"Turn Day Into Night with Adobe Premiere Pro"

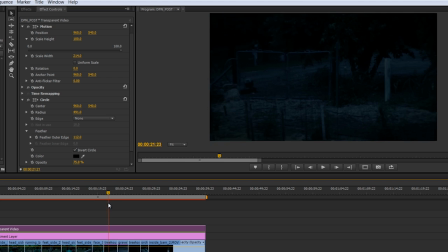8:15 Plus, I just kind of like the look of it anyway. So it's doing the double duty of looking cooler and also solving a couple minor issues that we have. So after reviewing the footage, this is pretty good.
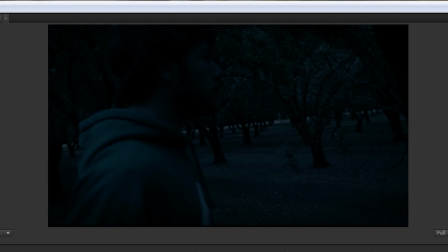8:28 The one last thing that kind of bothered us is we thought his face was a little bit dark here. So we wanted to try to brighten that up. Now, to be truthful, the easiest way for me to do this is to go into After Effects, draw a circle mask, and just track the shot.
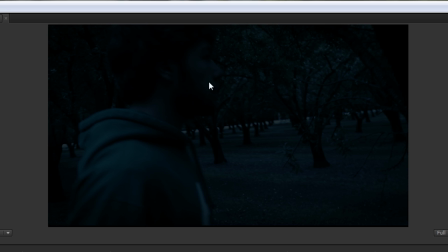8:44 I actually tracked it manually because there's so much movement here that trying to track it automatically didn't really work.
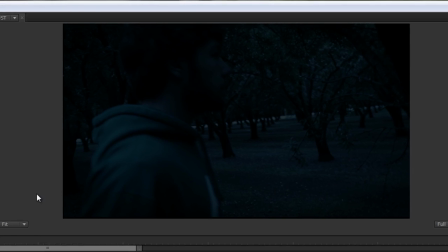8:50 But I just went frame by frame and loosely followed his face. So I have that stuff here, and I'll kind of show you what that looks like.
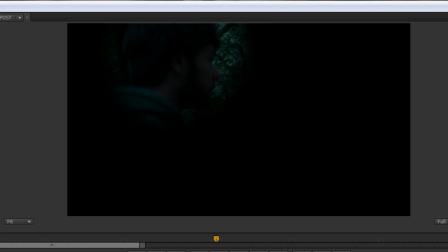8:58 So this is that head one shot. And basically what I did is just followed along. And that way we can make adjustments to that face area without affecting the rest of the shot. But if you wanted to do it in Premiere,
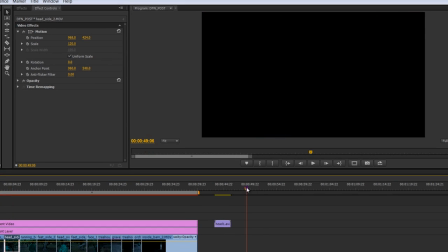9:10 here is how you do it, okay? Similar idea.
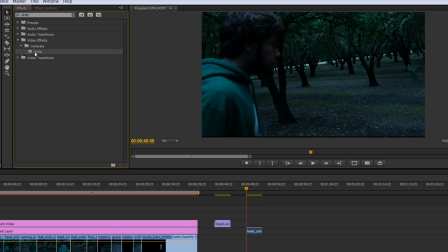9:15 Basically, I would put a circle effect onto the shot.
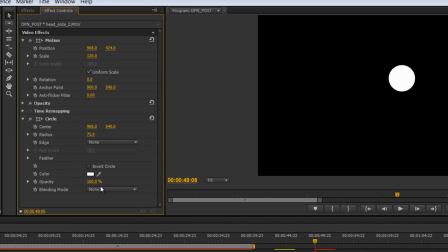9:21 Go into Effect Controls. Let's do Stencil Alpha. And then let's reposition that circle over his head, okay? Obviously, we're gonna expand it a little bit. And then we're gonna feather it.
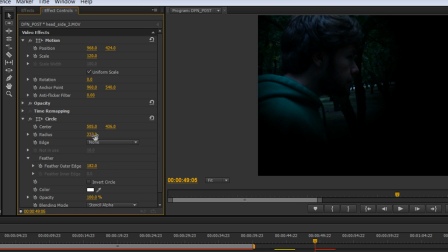9:39 And then maybe bring it back in a little bit. And then basically what you can do is you can keyframe the center, and you don't necessarily have to do every frame. So a lot of times I'll go maybe 10 frames, reposition, and then go back through and do the in-between ones where they're necessary.
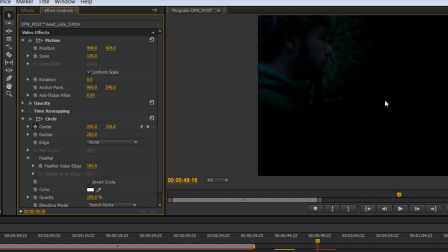9:56 But this just gives you the idea of how you would follow along. I'm not going to go through every step of that right now.
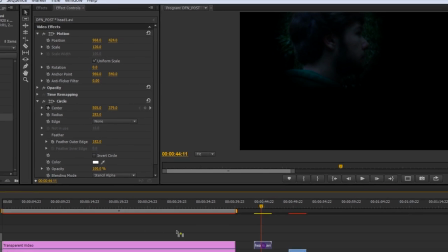10:02 I did do it in After Effects. So what I can do now is basically add this layer on top.
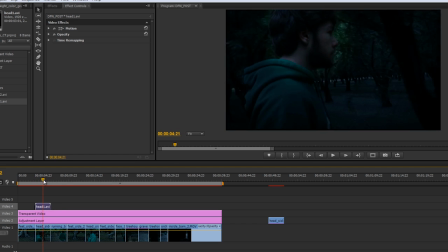10:09 So you can see, obviously, this is where it's going to be corrected. You can see where it fades in. What I do is I take the original settings here, paste them on. So this is basically what it looks like, you know, more or less originally. And actually, I'll probably move the vignette on top.
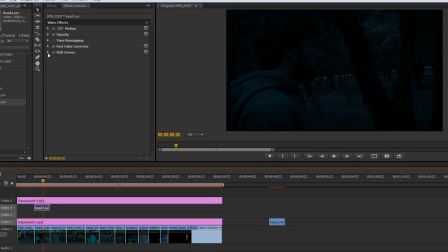10:27 Okay, and then I can just come back down here.
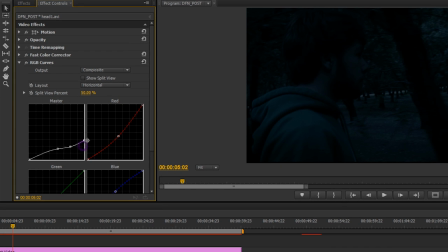10:29 And then rather than using the existing one, I can basically just start to brighten that up a little bit. A little too far there. So we don't want to go too much, otherwise it's going to give us a weird halo effect. But maybe like even just right there.
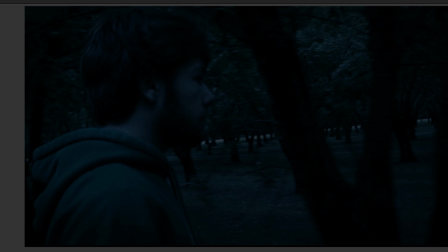10:49 So let's see. Let's turn that layer off and on. And you can see in this head area here, it's definitely an improvement. Now we're going to have to walk the fine line between brightening it up and not making it too noticeable.
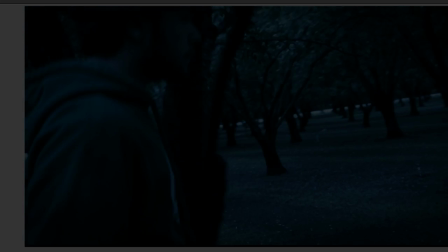11:03 But you know, if I play through there, it might be a little bit much, little bit much.
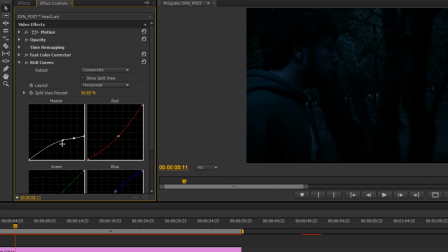11:09 So if I bring it down a little bit, you know, again, we kind of have to walk that fine line between improving it without calling attention to it. Yeah, so I think that would work. We could take a little more time to perfect that, but for demonstration purposes, I think you get the idea.
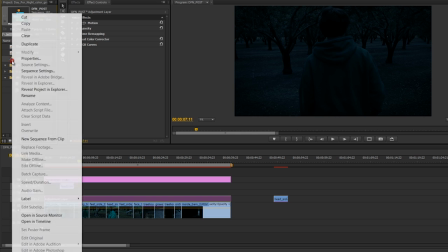11:25 So there's actually one final thing I'd like to show you, and let's duplicate this, okay?
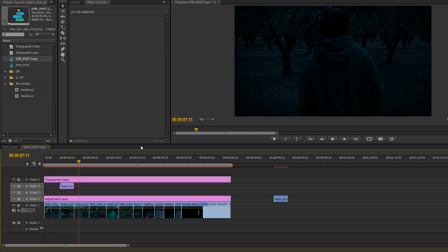11:32 And that's fine. When we looked at our footage, we pulled it off, right?
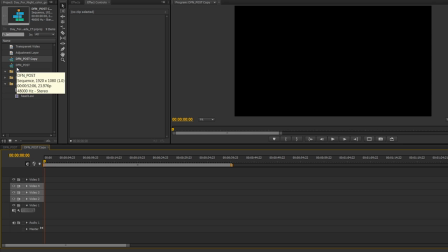11:38 We shot during the day, it looks like night, but one of the things that's sort of missing is a little bit of grain.
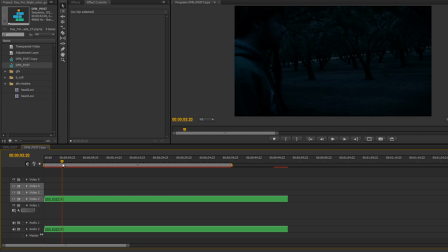11:45 So basically, you know, if we were to have really shot this stuff at night, we would have had to boost the ISO, there'd probably be a little bit of noise in there.
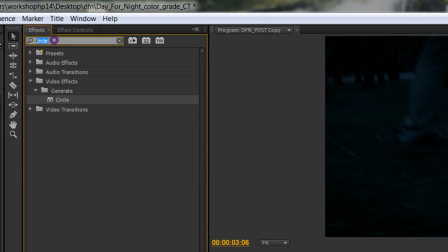11:54 So in the end, if we just go to effects and say noise,
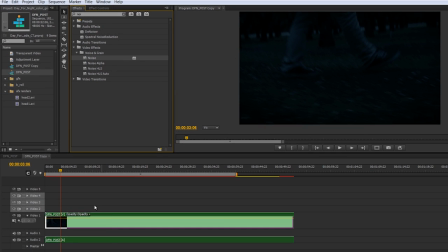12:01 okay, and just add it on. Now what I've done here is I basically made this a pre-composition. So I've just brought the entire sequence that we worked on into a new one so that I can affect it all as one.
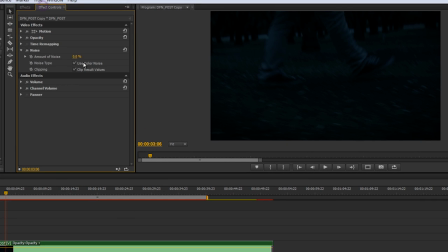12:13 Okay, so now I put some noise on. I'm gonna turn this way up just to show you.